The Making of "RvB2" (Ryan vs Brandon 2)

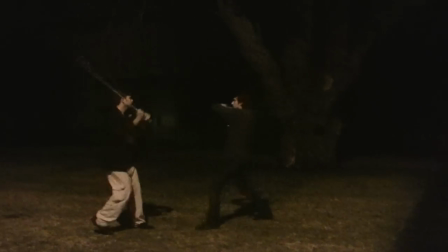0:00 Work on Ryan vs. Brendan 2 started several months before filming. We got together once or twice a week after work, and sometimes on weekends, to work on the choreography.
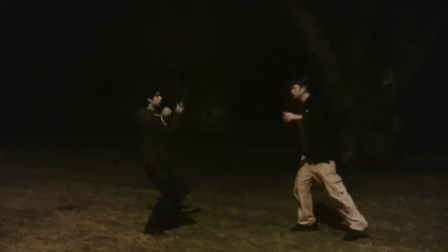0:08 Each time we got together to practice, we would bring a camera and record whatever we made up so the next time we could refer to it and remember what we had.
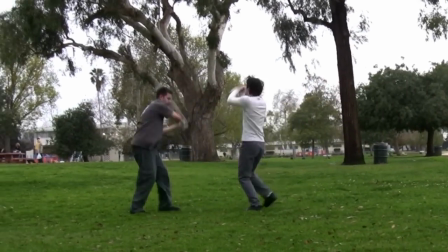0:15 As it often goes with these kinds of things, we developed more material than we necessarily intended to use and dropped the stuff we didn't like as we went along.
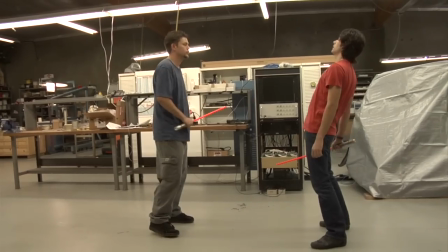0:23 Also we had been planning on having three or four days at our location to shoot the fight but as it turned out a last-minute change of plans
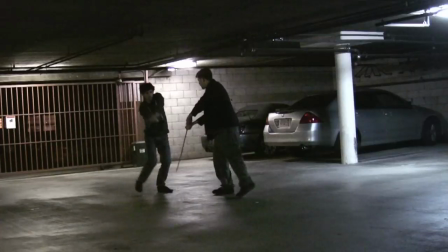0:29 meant that we'd only have two days to get the whole thing done so in the end we opted to omit some of the redundant choreography
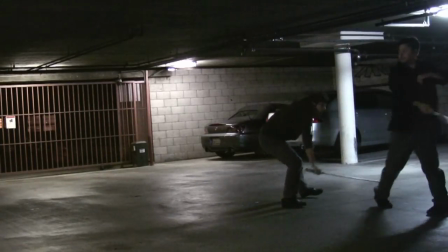0:35 and try to keep it to our main pieces that we felt confident being able to perform and shoot quickly here's another bit of choreography we didn't end up shooting
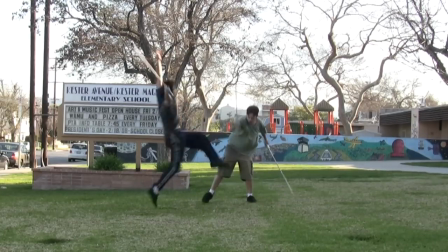0:43 involving the dual sabers none of this stuff even what we really use looks very good from a static distant tripod angle but again this
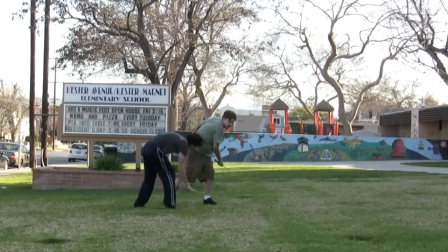0:51 is just for our own reference and we knew that when we shot it from the right angles, it would all work much better. We're both pretty proud of how this particular stuff was looking. It's definitely some of our most elaborate and intricate choreography. However, that meant it's also slower to get the performance right and shoot it correctly,
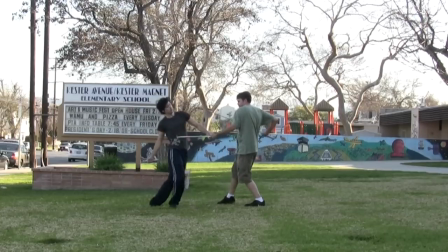1:07 so we chose to keep the whole dual saber part down to just a couple of smaller sets and not draw it out too much.
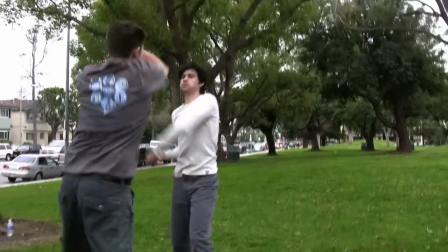1:14 One other thing we were playing with was a very experimental idea we were both curious about.
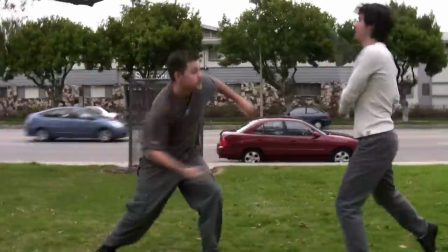1:19 Here's a sample. If you couldn't tell, we're not actually fighting.
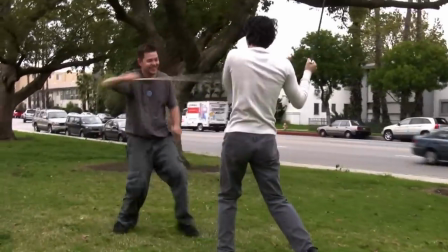1:22 The thought was that if we just filmed enough material of the two of us improvising a fight from the right angles,
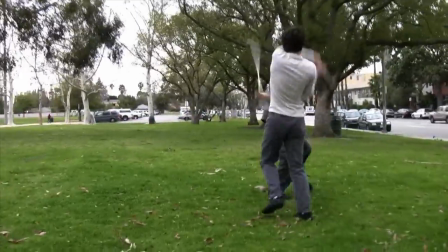1:28 occasionally we'd get lucky and a couple moves would actually look like they worked.
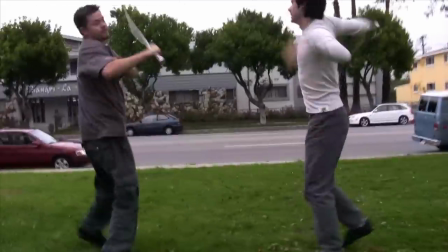1:32 And combined with some fast-cut editing, we theorized that it could be possible to make a high-energy bit of choreography without any actual choreography.
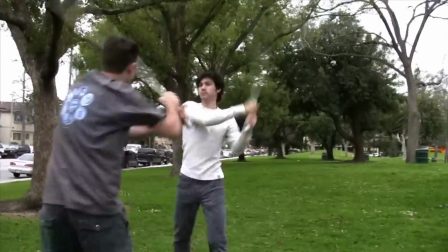1:41 This sort of worked, but we weren't really excited about how it looked. It was more just a curiosity we wanted to try out and didn't do anything with it for the real fight.
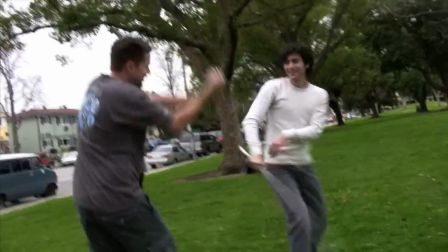1:49 We had plenty of actual choreography anyway.
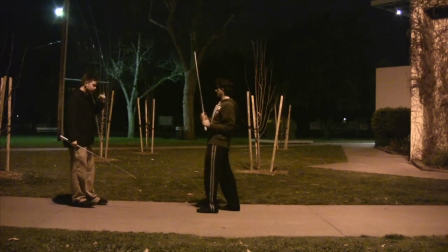1:52 The downside of getting a head start on your choreography before getting to your location is that you can't work out your fight in the context of the environment very well.
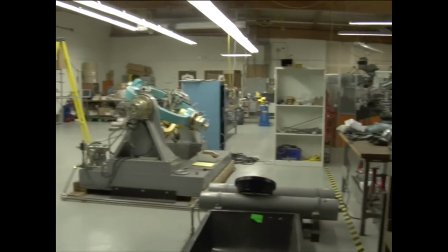2:00 For RVB2, we made the decision to shoot at my dad's work, which has an open industrial space which is perfect for the feel of the film.
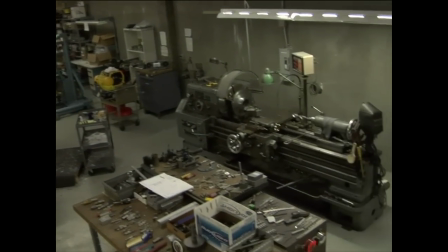2:07 An added benefit is that I was able to drive up there for a weekend before the shoot and figure out some choreography in the space ahead of time.
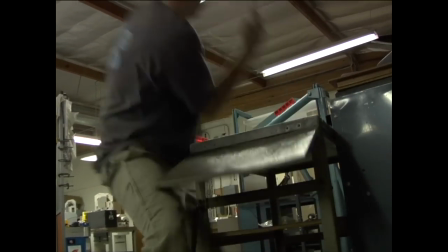2:13 I got my brother, Eric, to stand in for Brandon, and directed my dad as cameraman, as we explored some ideas on how to utilize the environment.
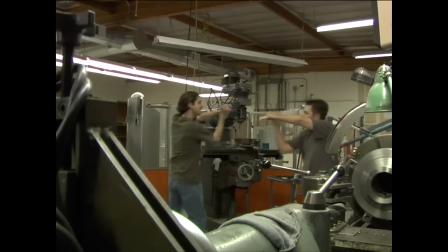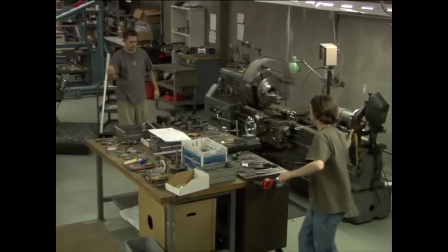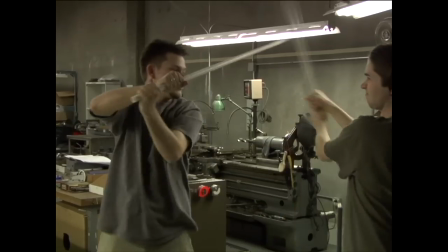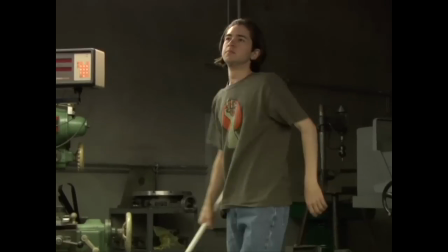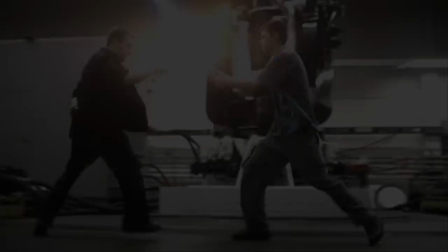2:48 In terms of choreography,
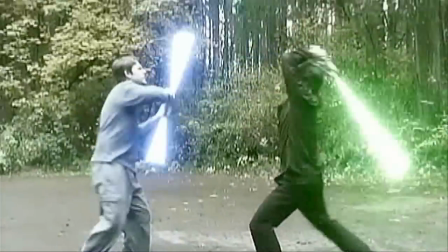2:50 one other thing we were working on from the very beginning was to continue the tradition of having one long, unbroken shot of pure choreography somewhere in the fight.
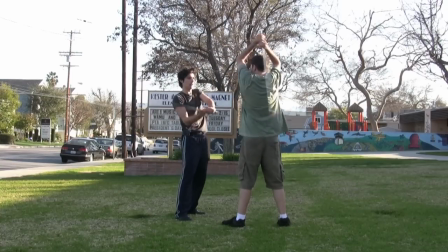2:58 Each time we got together, we would practice the stick bash, as we would call it,
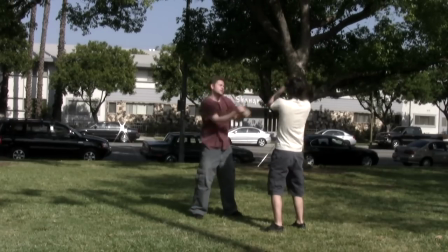3:03 and then add a little bit more onto the end. so over time we gradually grew the set longer and longer until the shoot date came around.
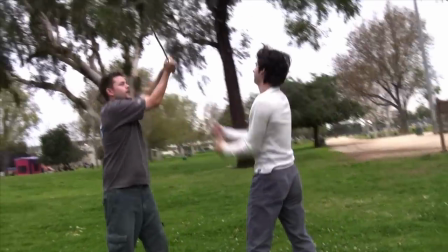3:10 It was by far our most practiced piece of choreography by the time of shooting.
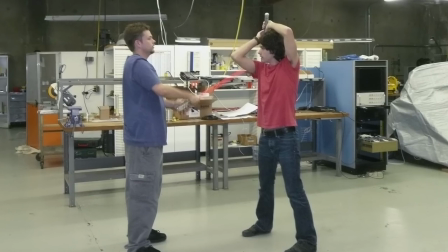3:15 Personally, I also saw this big uber shot as an opportunity to finally utilize a way of shooting that I had been tinkering with for nearly a decade.
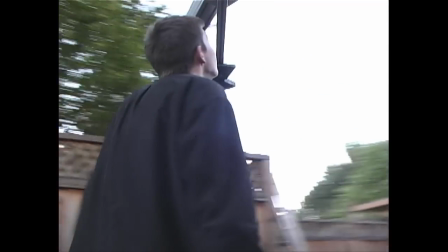3:23 Around the time the Matrix sequels were coming out, I was testing, with the help of my dad,
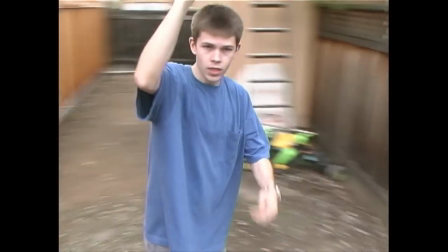3:27 a rig to spin a camera around on an arm faster than you could move a camera by any typical means.
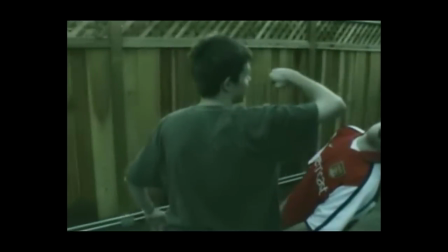3:32 This, combined with shooting slow-mo, I thought could emulate a bullet-time type of shot, but without the expense of using an array of still cameras.
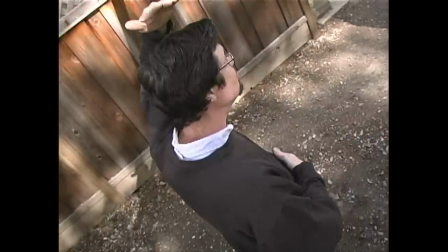3:42 Admittedly, my early tests are pretty silly, but I found it to be a very interesting way of achieving shots that had a very unusual, unique feel.
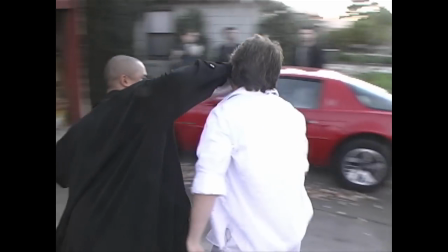3:51 Here are some other tests that I've never previously released, trying to get a grip on how this type of rig could be useful.
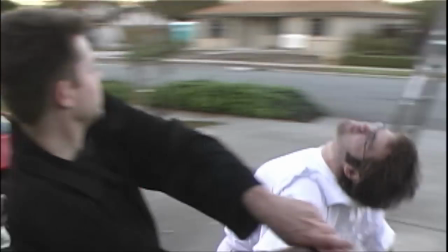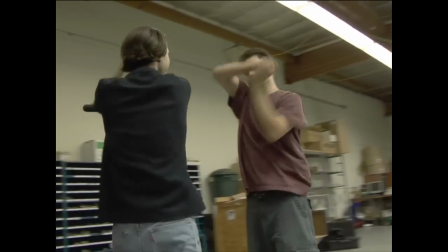4:04 For RVB2, I thought it could be a great way to display the stick bash.